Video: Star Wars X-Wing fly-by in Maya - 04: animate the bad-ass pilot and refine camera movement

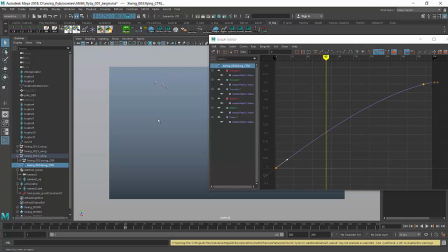992s
They also look like for a second they are in a formation, I guess.
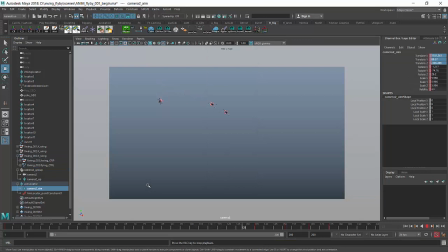With this kind of camera movements, it is always a good idea to have some reference points because it may feel that the camera is smooth or maybe it feels that the camera is weird,
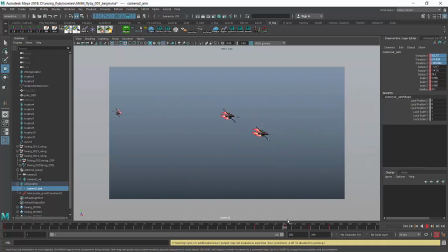1013s
but if you don't have a reference point in the background, you will never know if it's your objects which are moving in a weird way or the camera. So in this case, I think we would need some clouds in the background or some reference sky.
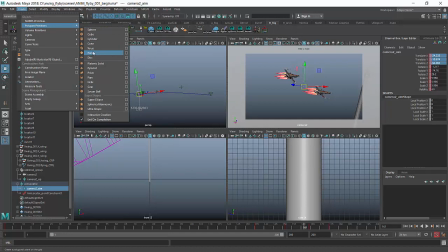1025s
What I can do is I can create a new plane. So create polygon primitives plane, make a bigger plane up there.
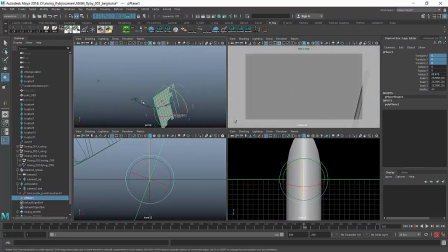1035s
Make sure that I rotate it so that the gray face is facing my camera and move it up.
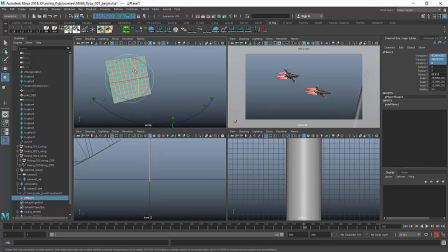1043s
But you see that we're, there you go. But you see that the moment I move out, I don't see it anymore because of the clipping plane.
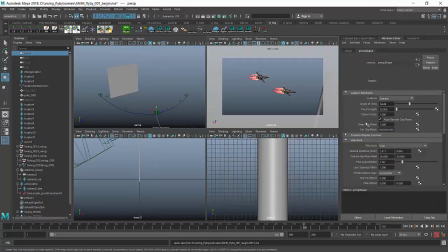1050s
So select the camera, attribute editor, add one more zero to the clipping plane, and make sure that also the new camera has a lot of zeros in the clipping plane so that it can frame this guy.
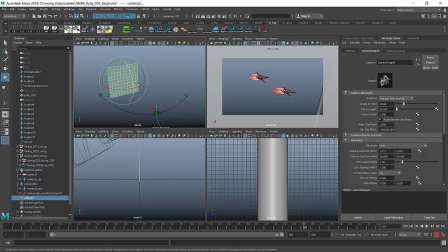1063s
And the new clip plane, we set it to 1 for the new camera. So now I can move this guy, well, this kind of panel that I want to be the sky, somewhere where the camera can see it, but right now it's very difficult because the camera, we don't know where it's framing.
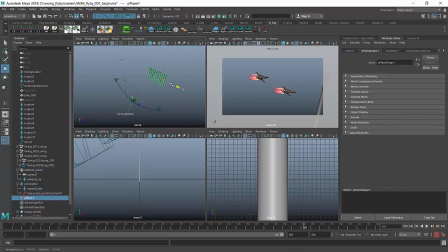1078s
It seems like it's framing in that direction. So maybe I could put this guy there and rotate it a tiny bit.
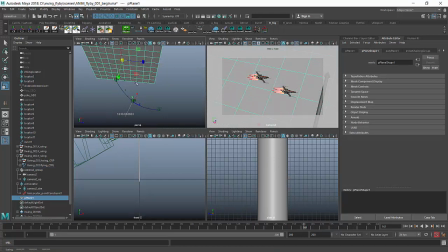1084s
Will make it a lot bigger and a lot further out. There you go. And again, a lot bigger.
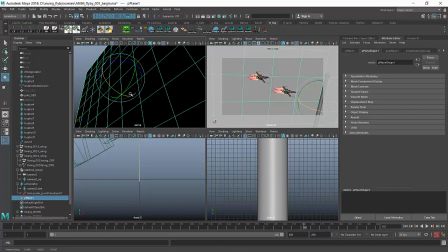1095s
So that's going to be my sky, which looks very close to the X-Wings, but really it's not.
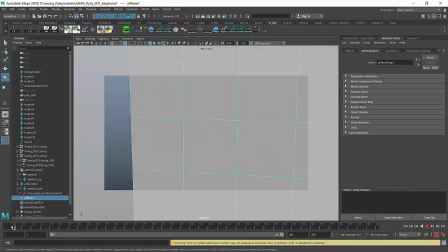1102s
We want to make sure that that plane covers the whole screen.
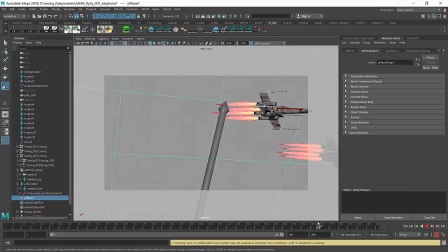1107s
So from the beginning to the end. There you go. And that is indeed what it's doing. I can right click on it, assign a new material, and create a Lambert.
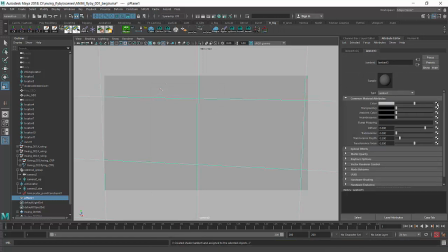1120s
And in the color, I will just click on the checkerboard and I will add, you see, a checker texture.
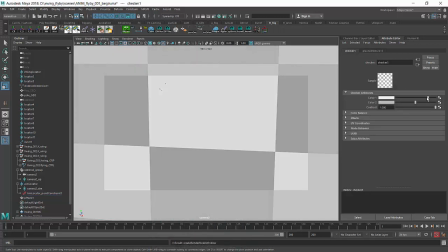1126s
That should give us some reference point, which I can make a bit more dense.
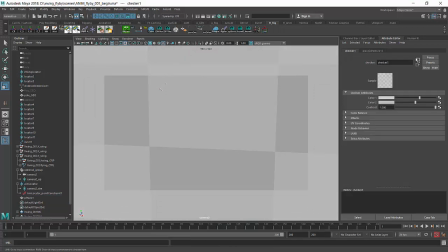1131s
If I click on this triangle with the with a triangle on the left hand side pointing to the right, and in here I can set the repeat UV value to say 10 and 10. That's going to repeat the texture, maybe 10 and 15. There you go. So now we have a clear reference point,
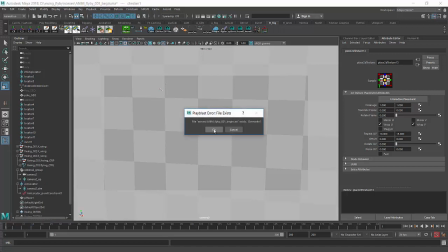1150s
and what we can do is we can just play blast this animation and see if the camera movement is weird or if it was
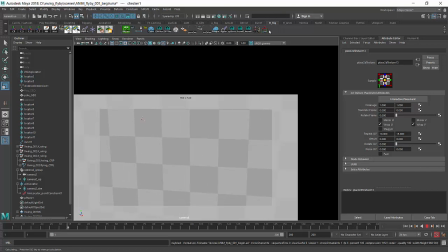1159s
just an illusion, and if in any case what needs fixing and what not. The play blast is ready, so let's have a look at it.
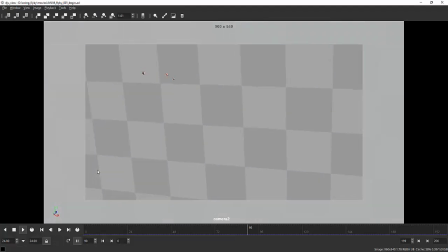And you see that the camera is not too bad. If you track the checkerboard, you feel that the camera is sort of smooth.
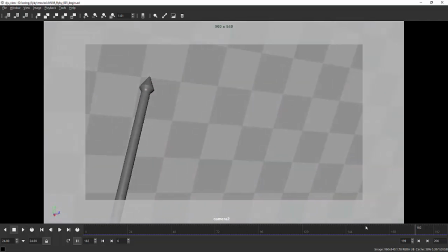1183s
There is a bit of a jerk in this area where it accelerates, but it sort of makes sense considering the two guys are speeding as well. Maybe it stops a bit too abruptly in the end, just glues itself there on the end frame.
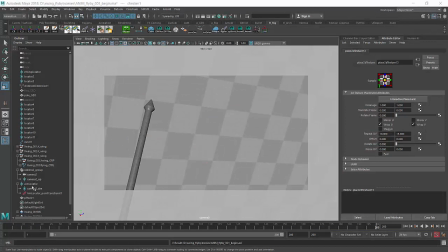1197s
So maybe what we could do is we could grab the camera aim locator in here.
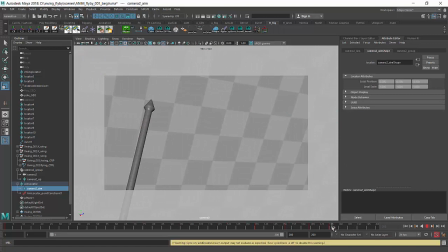1202s
And one trick that you can do in this case is with the camera glue a bit too hard on the end of the animation is you want to check that in the graph editor the end tangents are set to flat,
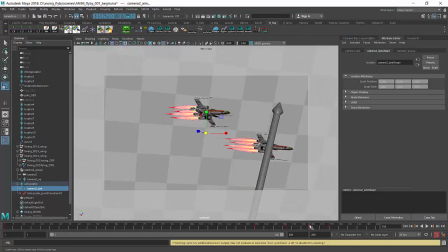1215s
which they were already. And another trick that you can play is you can go maybe to a few frames before the end,
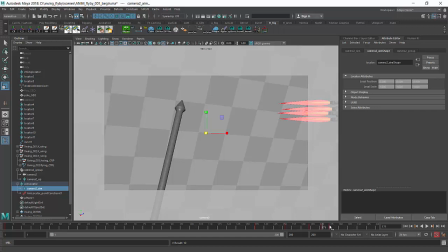1223s
say 171, set a key by pressing S, and then move the last frame a bit later. You see you get a bit of a softer slowdown in there, which is interesting.
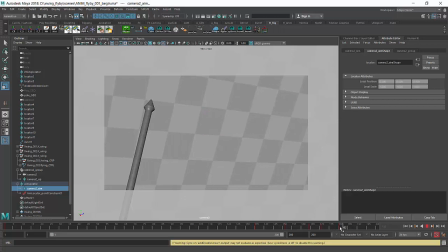1234s
Another thing you can do is maybe simulate the fact that the cameraman will still have the camera moving a bit after this point.